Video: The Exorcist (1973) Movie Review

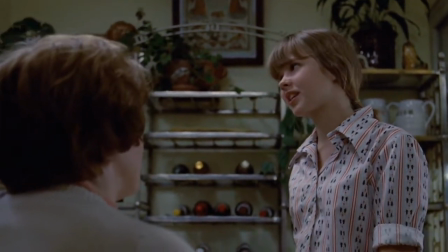The Exorcist is about a seemingly normal young girl called Regan who becomes possessed by the devil.
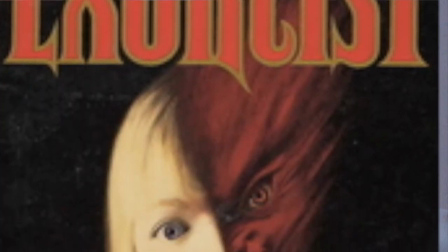It's based on a novel by William Peter Blaty, who was mainly known for writing comedy throughout his career, however took a drastic change in genre when he wrote The Exorcist.
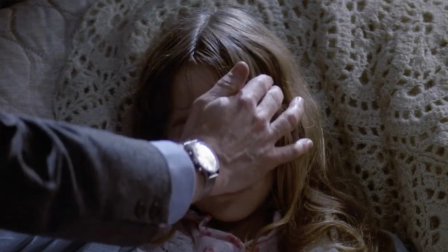The movie captures the struggles of Regan's mother, a single parent and actress, and follows her journey into the horrific truth that her daughter is in fact possessed by the devil.
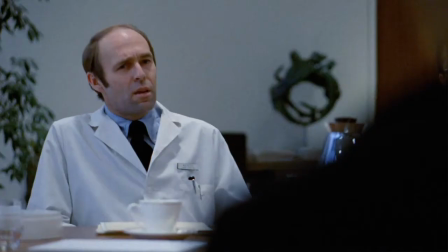At first she doesn't want to believe what the doctors are telling her in regards to her daughter's normal medical condition,
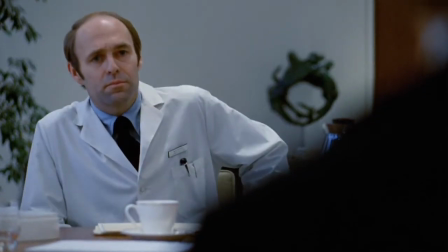and that she should seek the help of an exorcist in order to rid her body from the demon.
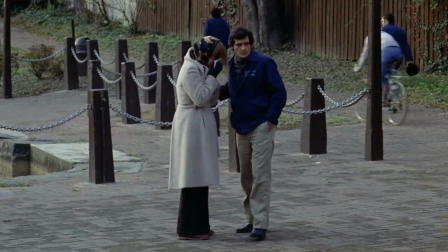Eventually, as Regan becomes worse, she finally decides to give in and get help from the church.
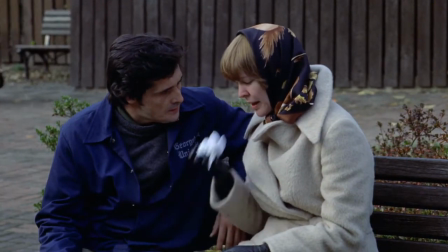Father Karras is played by Jason Miller, who reluctantly agrees to help rid Regan from demonic possession.
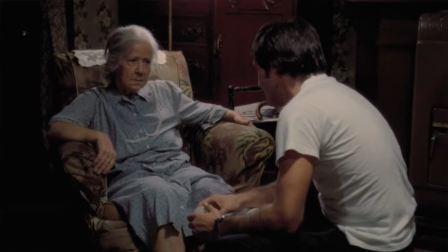There's a whole side plot with his mother passing away, and the way it intertwines with the exorcism is a great aspect of the film,
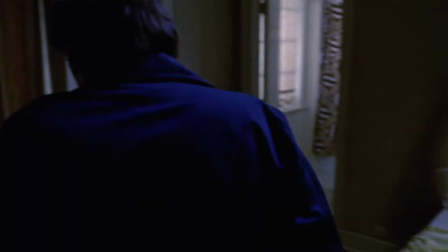especially the scenes where Regan comments on his mother's death. It's during these moments when Father Karras comes to terms with what he's actually dealing with.
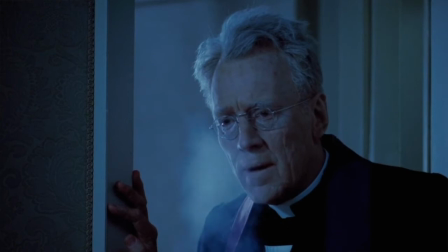Max von Sydow plays the role of Father Mirren, who plays an experienced exorcist who is later contacted in the story when things get a little worse.
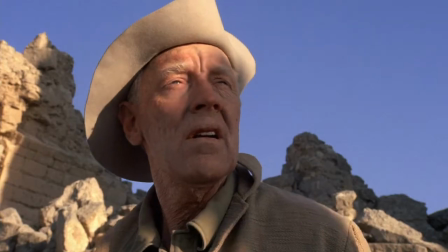The film changes visually between light and dark throughout, which is supposedly done to represent the forces of good and evil.
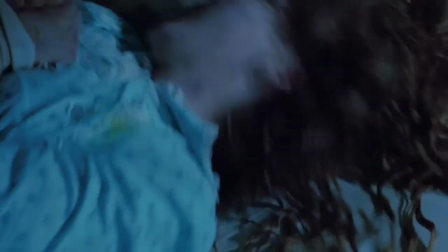As far as the movie itself is concerned, it's often referred to as the scariest movie ever made.
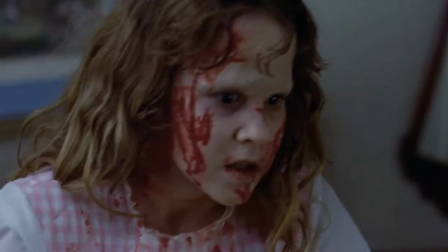Even to this day, it retains that title. However, different movies scare different people, it just depends what freaks you out the most.
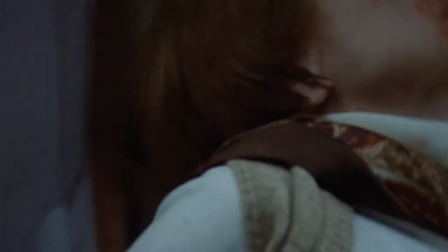Bear in mind that this movie came out in 1973.
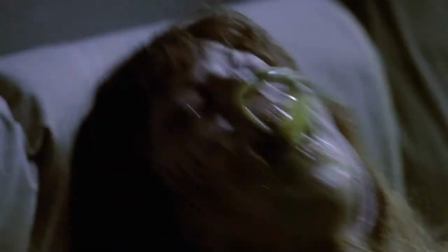Most people weren't used to seeing horror on this level of intensity, dealing with the subject of demonic possession to this extent.
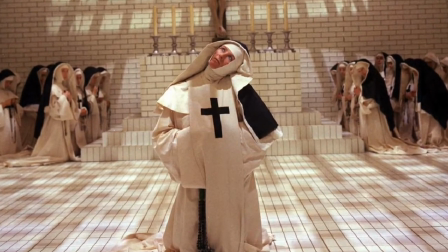Having said this, The Devils by Ken Russell was released two years before this film,
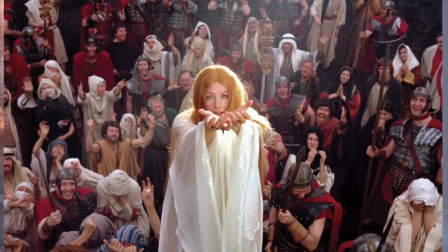and that one managed to have a bigger impact on me due to how unnerving and unforgiving the film actually is.
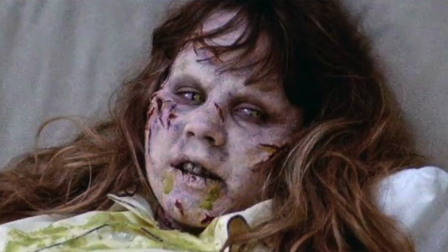But that's not to say The Exorcist didn't leave a lasting impression.
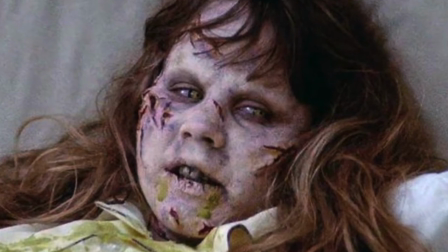When I was younger, I always used to feel unnerved when I saw the face of Reagan, and bear in mind that this was before I had even seen the film for the first time.
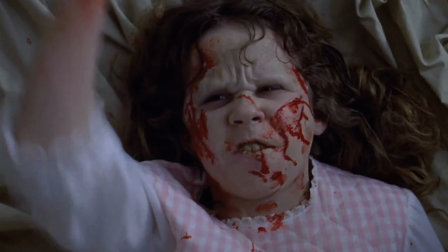The most controversial scene in the film is by far the masturbation scene with the crucifix.
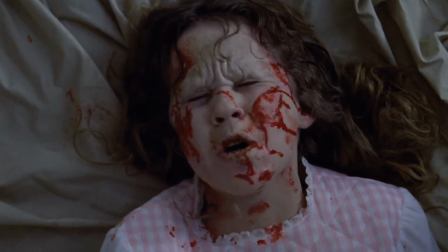It's one of the most disturbing ideas and it by far brings the film to a whole new level when watching.
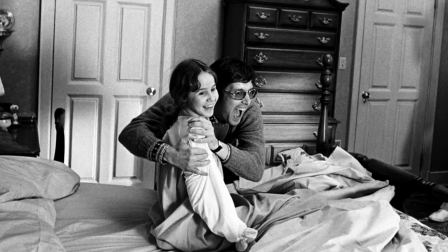Linda Blair commented on the scene in a later interview, saying of course she didn't even understand what she was doing when the scene was being filmed.
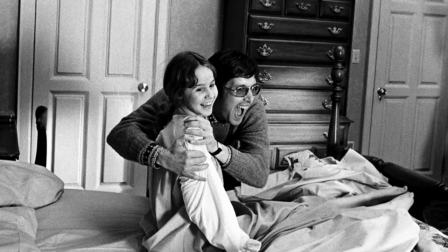So to say she had no idea on what she was trying to act out, it's quite impressive in terms of the finished product.
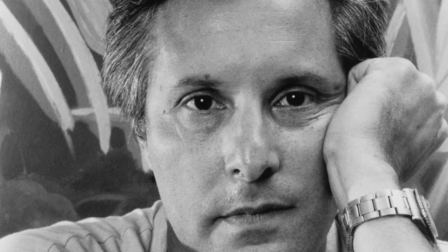The movie was directed by William Friedkin, who was mainly known for directing the French connection at the time.
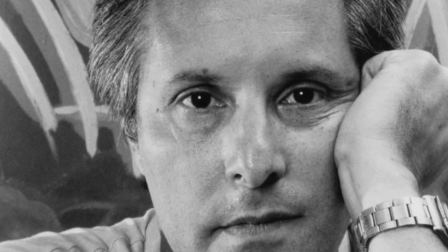It was important for the author of the novel to have a director who was completely unfamiliar with such material,
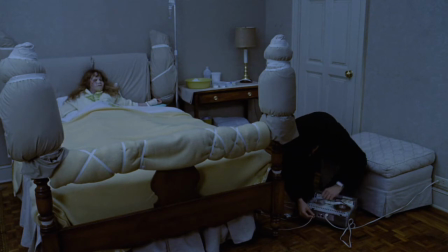in order for the movie to be conveyed in a natural way through the directing of an agnostic.
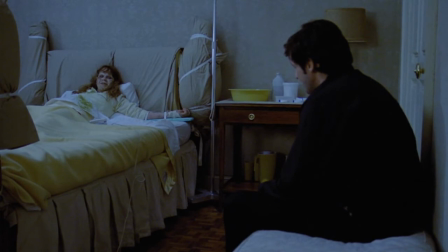That way making the demonic elements of the film seem more realistic due to the natural tone of the rest of the film.
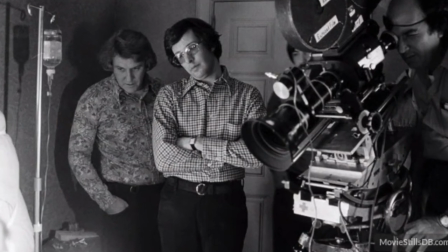William Freekin was all about getting natural reactions from his cast. On many occasions he would fire guns on set in order to get good reactions from the actors.
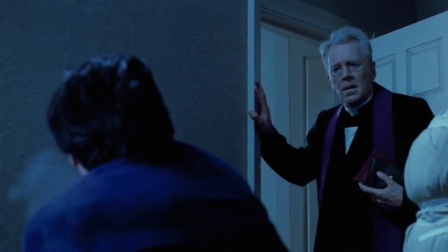In terms of effects, the majority of it was done practically in regards to the pea soup vomit and cold environmental
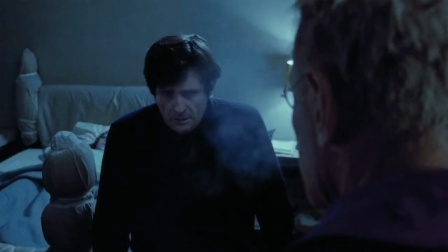conditions in order to give the effect that Reagan's room was of extremely low temperature.
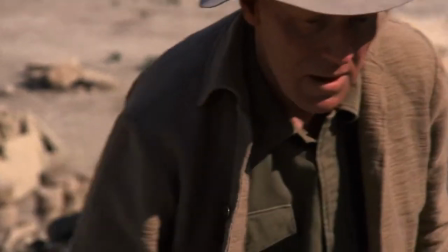The movie is often referred to as one of those cursed films due to the high amount of deaths the film had whilst filming amongst the crew.
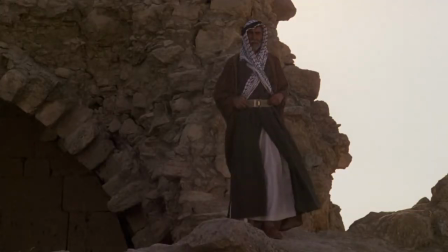However, take this how you will, to me it's just people overthinking things due to them making a film involving something that is usually best to leave alone.
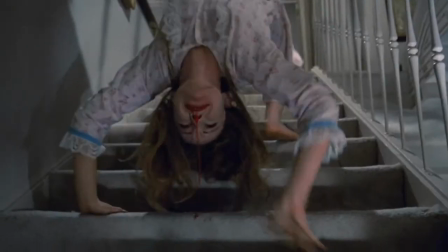One scene I wish they had included in the finished product is the spider walk scene, which was cut due to the scene occurring too soon in the movie.
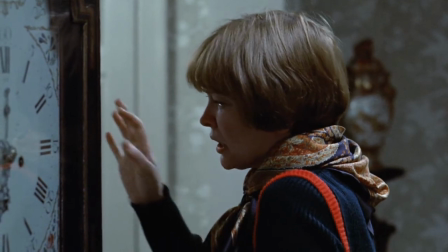However, it was later revealed by the director that the scene didn't make the final cut due to some wires being in the way.
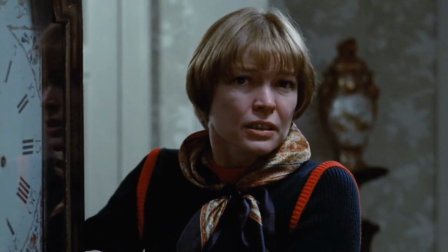In 2000, the scene was restored in some editions and released in an all new extended cut.
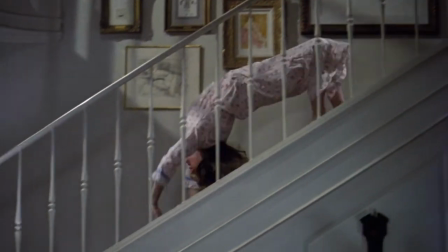However, most versions are without it, which is a shame due to it being one of my favourite parts of the movie.
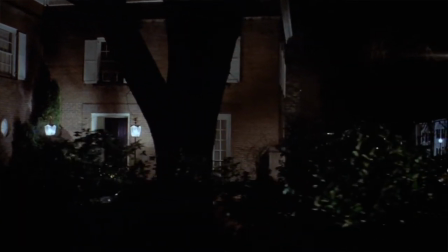So, is it the scariest movie of all time? For the time of its release, probably. It depends on how you want to look at it.
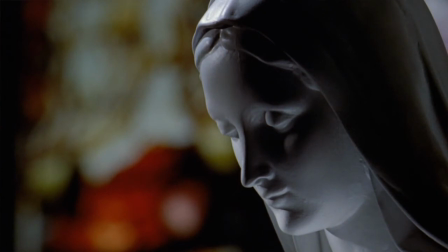I also think it helps not knowing much about the film before watching in order to be more shocked by the content,
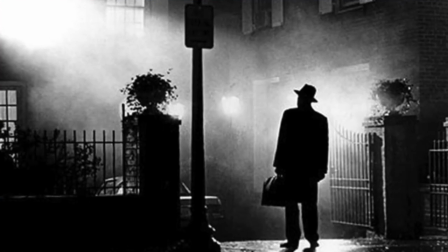but due to the popularity of the film, that's almost impossible. I certainly think it's one of the best mainstream horror movies of all time, regardless of how scary it is.